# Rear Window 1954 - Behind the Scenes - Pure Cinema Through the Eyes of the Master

Psycho has marvelous examples of Hitchcock as almost a silent filmmaker.
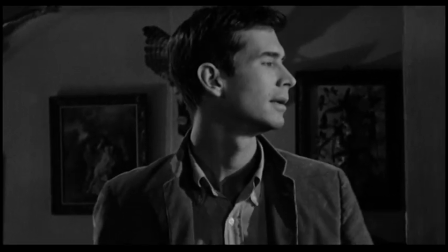(4:22)
When Marion walks out of Norman's office and then she goes in and she takes her shower, not a word is spoken.
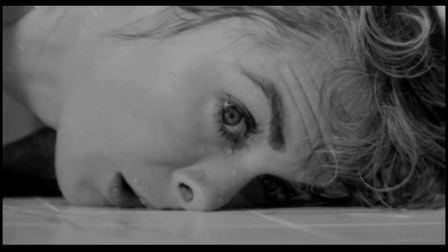(4:29)
She takes the shower, she gets killed, there's this long scene where Norman is cleaning up after the murder,
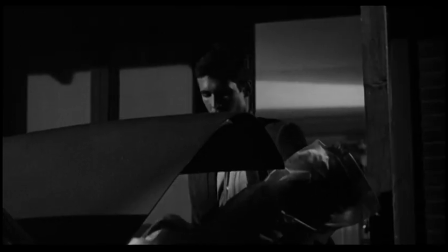(4:35)
and then he throws the money into the trunk of the car and puts the body into the trunk of the car and drives down to the swamp and sinks the car in the swamp.
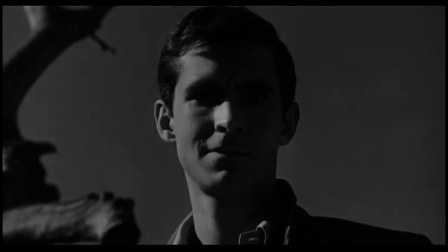(4:43)
It goes on and on and on, and it's absolutely gripping. The only words you hear are just once.
Mother! Oh, God! Mother!
Aside from that, it's minute after minute after minute after minute of pure,
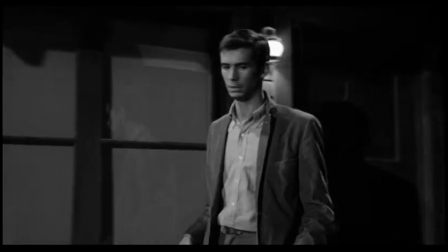(4:55)
silent storytelling with the brilliant Bernard Herrmann music underscoring the emotions.
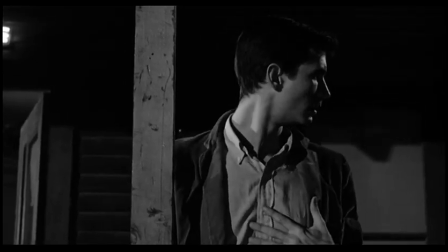(5:01)
And there's almost no filmmaker around, even now, who would dare do such a thing. It's just too risky.
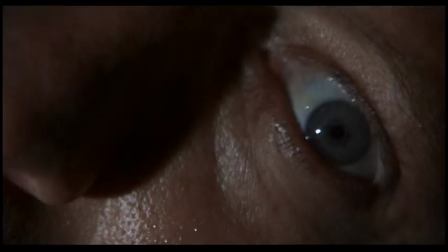(5:07) Christ,
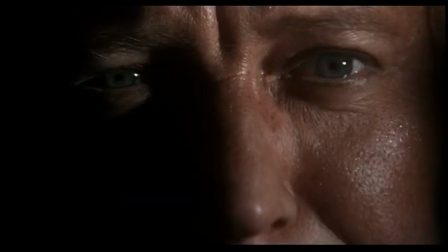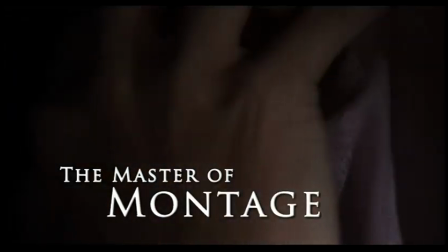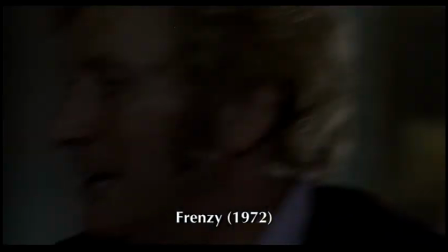(5:19) all bloody mighty.
Montage is nothing more than a string of shots put together in the editing room where the whole is greater than the sum of its parts.
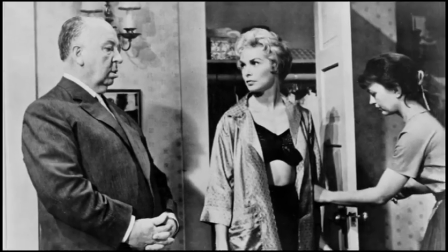(5:29)
If, for example, you were visiting a Hitchcock set, and you saw him make one shot and then another shot and then another shot, it would not be terrifying because the making of each individual
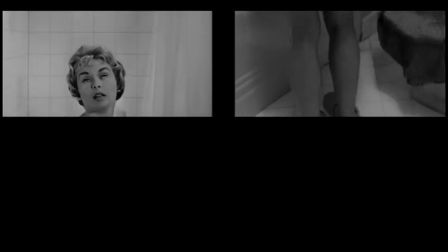(5:43)
shot is a matter of framing it and perfecting the action,
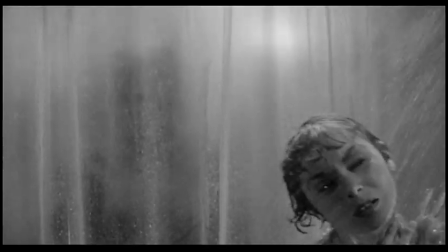(5:47)
and then you shoot this shot.
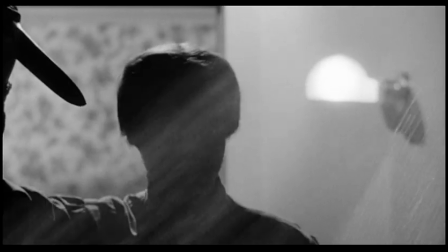(5:49)
But the effect of the entire sequence as it's edited together is what gives you the effect, almost like music.
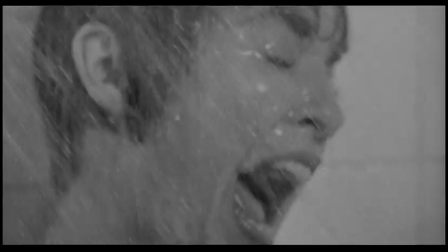(5:58)
The individual note by itself doesn't say much, but a combination of notes
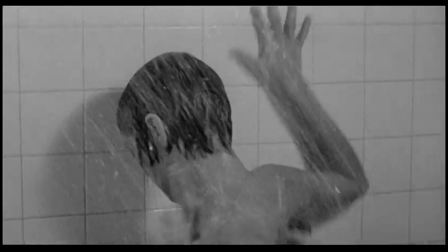(6:08)
produces a very powerful effect.
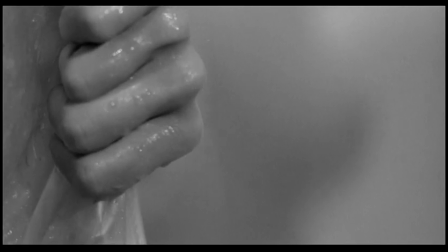(6:12)
I think that is what Hitchcock meant by pure cinema. putting together these bits and pieces of film to create a feeling.
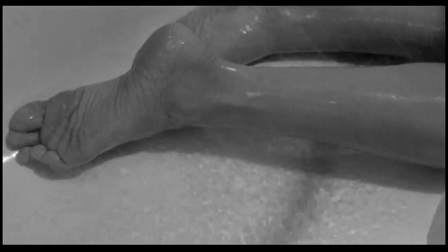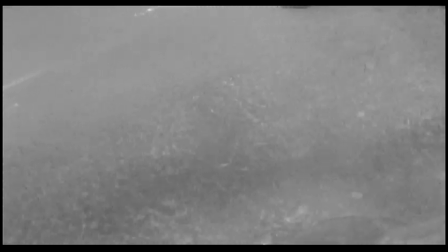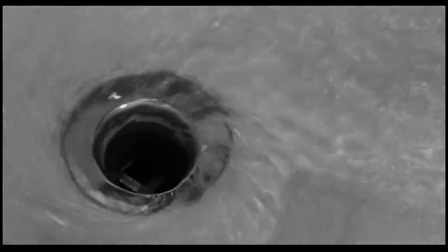Psycho has that extraordinary dialogue scene between Anthony Perkins and Martin Balsam, and I believe it's a medium two-shot sort of looking down the counter. In a way, they're in sort of profiles. It's so gentle as to the way he's interrogating Perkins.
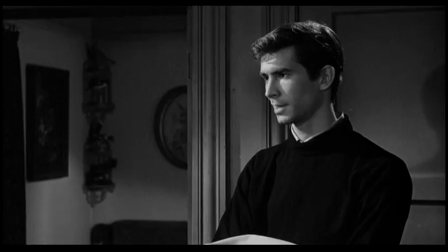(6:53) Do you mind looking at the picture before committing yourself? Commit myself. You sure talk like a policeman.
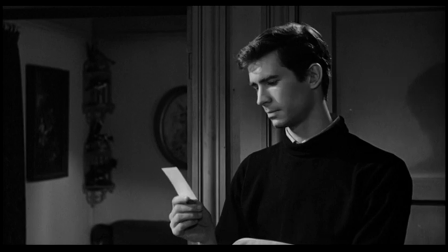(6:59) Look at the picture, please.
And you can begin to see Perkins get just a little bit undone. He goes, oh, something I forgot.
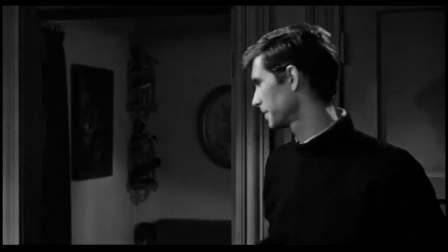(7:04)
And as a quick cut, he hits the switch, and it cuts the word Bates. Bang! Like that. A neon. And it cuts right back. That's the knife. That's the knife in the shower scene. You know that's the knife. You've already seen him do it. You know? So that cut becomes a weapon. And that stayed in my mind for years. And that's still, I still do it. I mean, it's all over Aviator, all over the films I make.
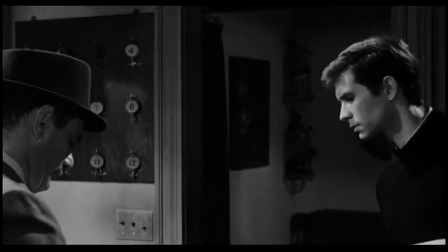(7:26)
I mean, at least the impulse, the impulse from that moment, I said, why am I compelled by this scene? You know that he's on to something, because there's a very strange shot
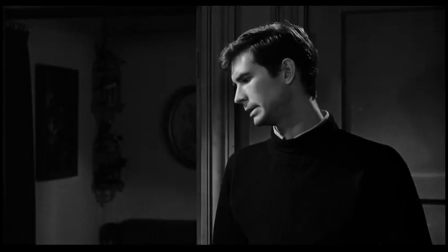(7:35)
where Marty Bolson points out a name in the register, and Perkins has to lean over to see the name. And Hitchcock doesn't cut, turn over the shoulder down. He doesn't cut to an angle looking up at Perkins.
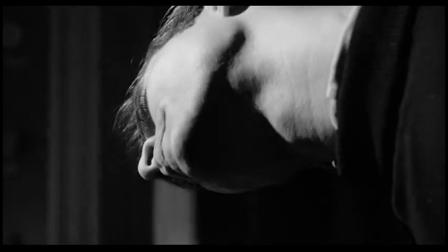(7:47)
He lets Perkins move his head so you see the bottom of his chin for a long period of time. It's very awkward, and it has a real sense of an ease about it and tension.
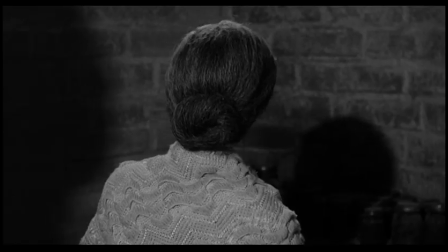(7:56)
That, for me, is just a pleasure watching those scenes. The bravura scenes, they're still a pleasure to look at, particularly without sound, just to watch the rhythm of the cutting.
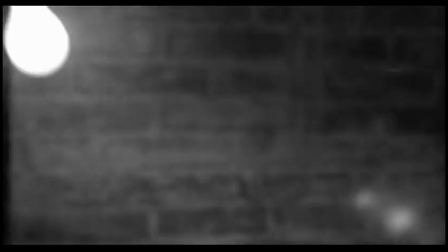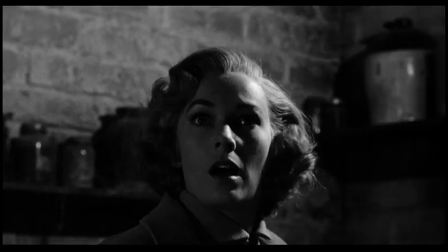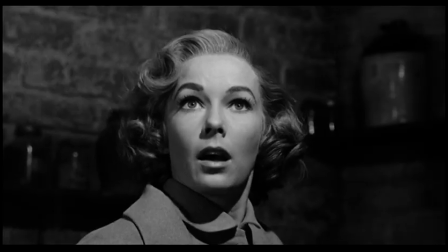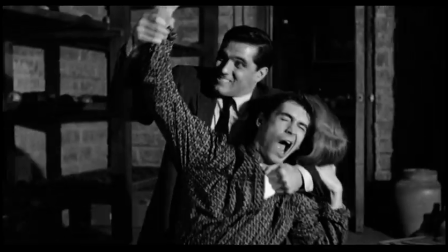(8:22)
It's all like ballet. It's all choreography. It's like dance.